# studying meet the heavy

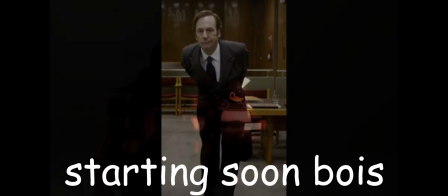29s
We're live? Wait, let me test.
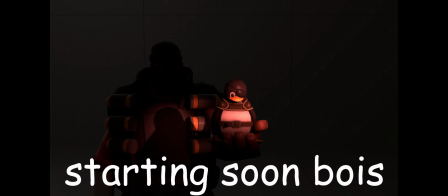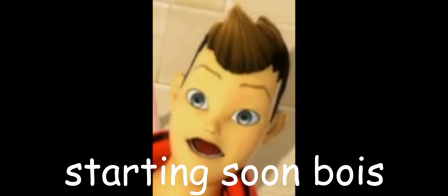46s
We're live? Yep. Wait, okay. Okay. Oh. Uh,
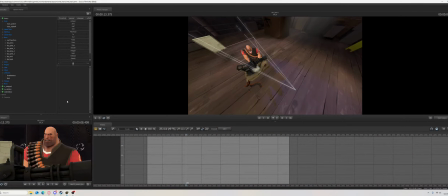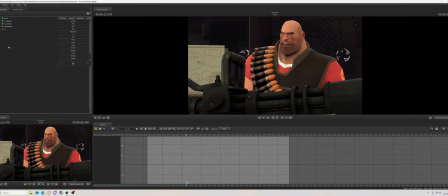61s
uh, I was studying this Meet the Heavy video from Valve,
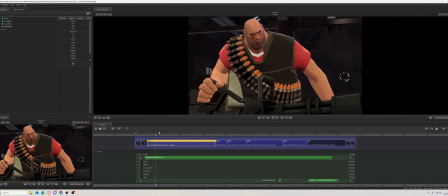68s
SFM, for a little bit. I thought this was way too interesting not to share. Well, keep discovering this. I've learned a lot. I've only been checking out this thing for like 30 minutes now.
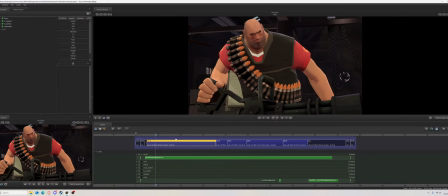85s
I've only looked at the first scene, well, in depth. I've seen the whole thing, but like only the first scene I've actually studied in depth for the last half an hour or so. I find this really interesting. I want to keep studying this, but I also want to share what I've been discovering.
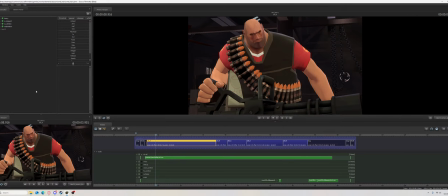104s
Let's start with one of the more interesting ones. One of the most interesting ones.
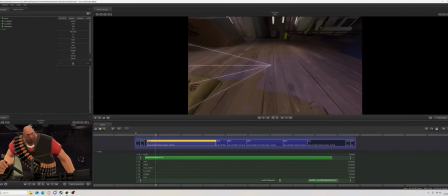108s
So I was originally planning to make a shit post,
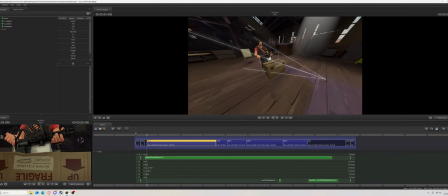114s
which was just gonna be like, I don't know, just the heavy, but change his model. Wait. Okay, I'm gonna put the sound on, but I'm gonna make it quiet because I don't know how loud it is.
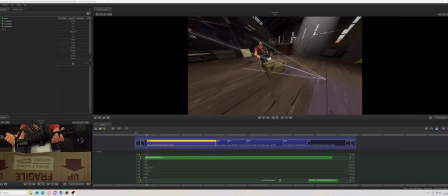129s
So I'm gonna put it a little quieter. I'm gonna put myself also a little quieter. Okay. Uh, what I saw first is I always thought when I placed down a camera, I always thought this red square was just to show the box of what the camera sees more easily.
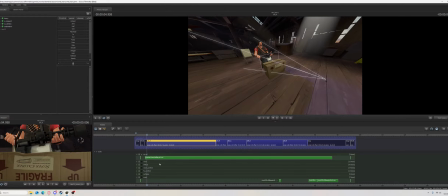148s
I didn't know the red box actually had a meaning. But what I noticed while watching this, especially here, the red box moves a lot. I was like, huh? The red box moves, but the camera doesn't.
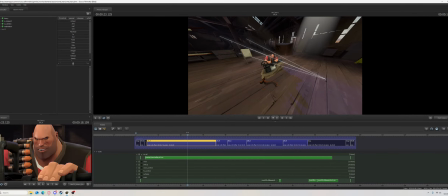169s
Like, especially here. I was like, what is this? So I searched it up and found that it's called a, let me get the camera up here. Focal distance. And I was like, what is focal distance? I just watched some guy tutorial.
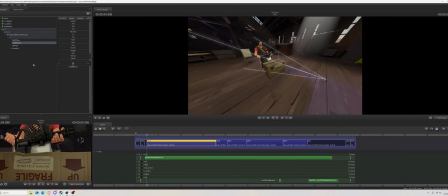188s
Uh, he was also explaining what aperture is. I didn't get that far into the tutorial. I'm gonna watch the rest later. But focal distance basically means, if you do photography, you know this. Uh, your focus point. Basically, what you focus on.
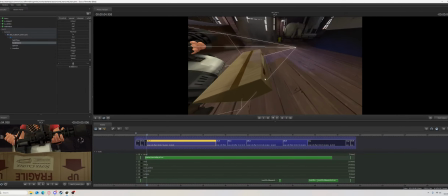208s
Like right now, this is focused on the box, and so the background,
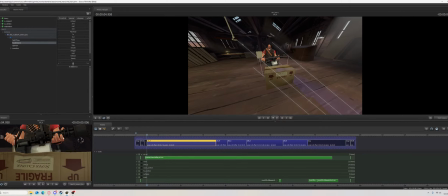214s
maybe you don't see it that well now, but when it's rendered, it's slightly blurred to put the focus here. Now, I am not a professional. Uh, what I say might not be 100% accurate.
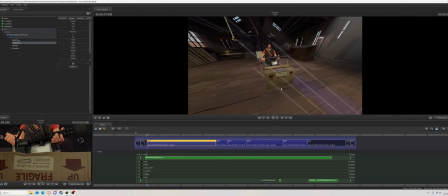231s
This is just everything I know. But what I found really interesting about this is the camera here is trying to give the effect of somebody holding a handheld camera filming this guy because it's like an interview. What I found very interesting is
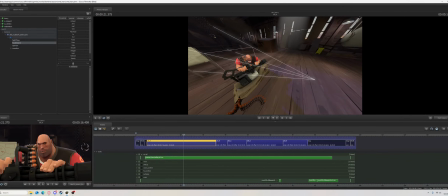252s
here. I think it was here. So camera stays in place. It reduces the render it reduces the field of view to give it the effect of zooming in.
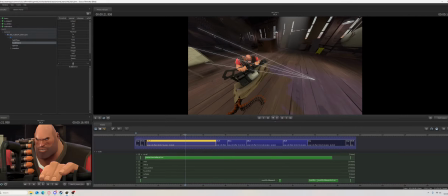267s
And what I found very interesting is this red box here. So it gives the effect of zooming in, but this red box goes. Or was it here?
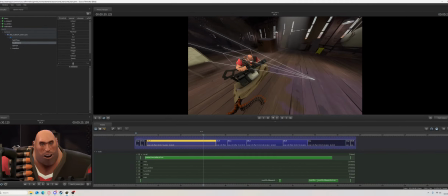279s
No, yeah, it was here. So it gives the effect of zooming in by reducing the field of view, but then it makes the box go this way. And what I'm guessing is the box goes that way to give it a bit of a blur effect while it's zooming in, and then it slowly stabilizes back.
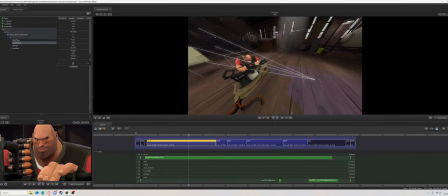300s
Like an actual camera, when you film and you zoom in, it's slightly blurry for a little bit, and then it's back. I think that's what's trying to give the effect here. Now, I was planning, because I found this very interesting, I was planning to make a
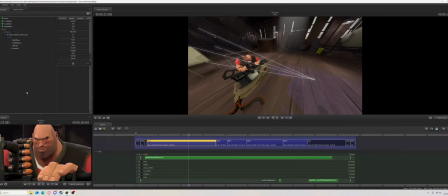315s
side-by-side video of this detailed camera and just some camera side by side in Premiere Pro. So I render this and then I make my own version of this as in remove this camera and replace it with a boring old camera that doesn't move,
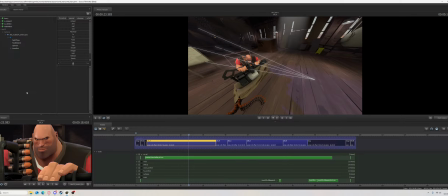335s
and like just post side by side Premiere Pro. Well, let me check if the streams. I swear, if I've been explaining all this and the mic is not even on. Let me check this out. It says here, warning: the stream.
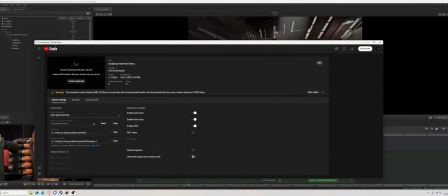355s
God damn it! It's not stream. It says here, the stream is being weird. No. Por favor, no.
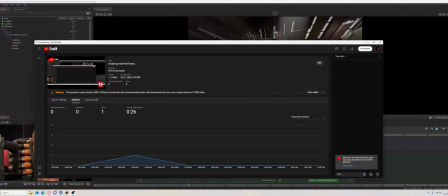377s
Oh. It says here, like an actual camp. So, what was it here? Oh, fuck.
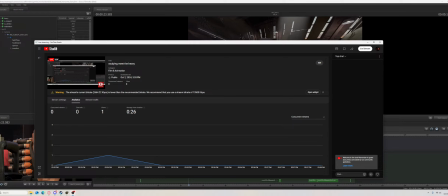400s
Ah, really? My entire explanation wasn't recorded, but me giving the showcase was. Seriously? Why? I swear to God. Fuck. Don't you swear?
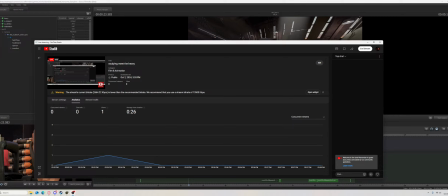419s
Ah, so it gives the effect of zooming in. Ah, damn it, yeah. My entire 5-minute explanation isn't on the live, but the showcase is.
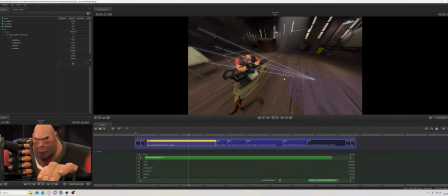433s
Look, in short, this red box makes things blurry. Moves around. I didn't know what this red box was. It makes things blurry. And I wanted to make a side by side. But I think I might not actually,
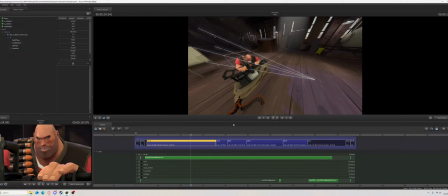452s
but I might make a side by side of this very detailed camera zooming in, focal point, blah blah blah,
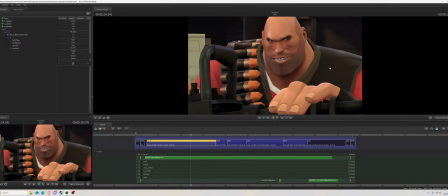461s
and just some old camera. Because if you want to see the difference, this let's say
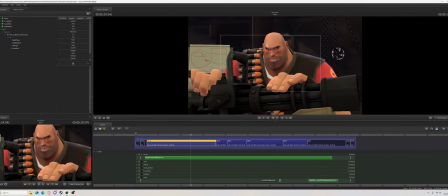469s
this work camera is my just an old camera, and down here is the normal camera. Just ignore the white cube. Pretend this is the camera that's detailed, and this is the normal camera for a bit.
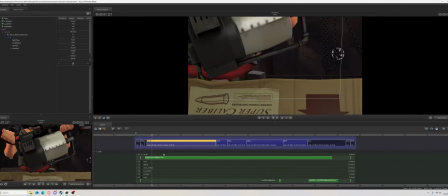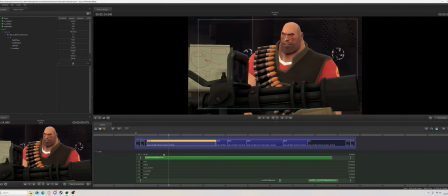496s I am heavy weapons guy. And this is my weapon.
As you see, it doesn't look bad, I guess, if you don't put any camera settings.
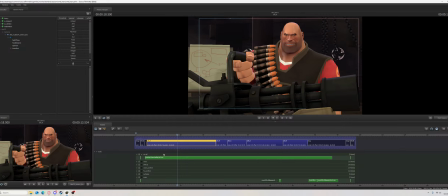512s
But I guess it just feels off. I think that's important about the focal point. It doesn't really look different, but it feels different. You know? I guess that's most of animation.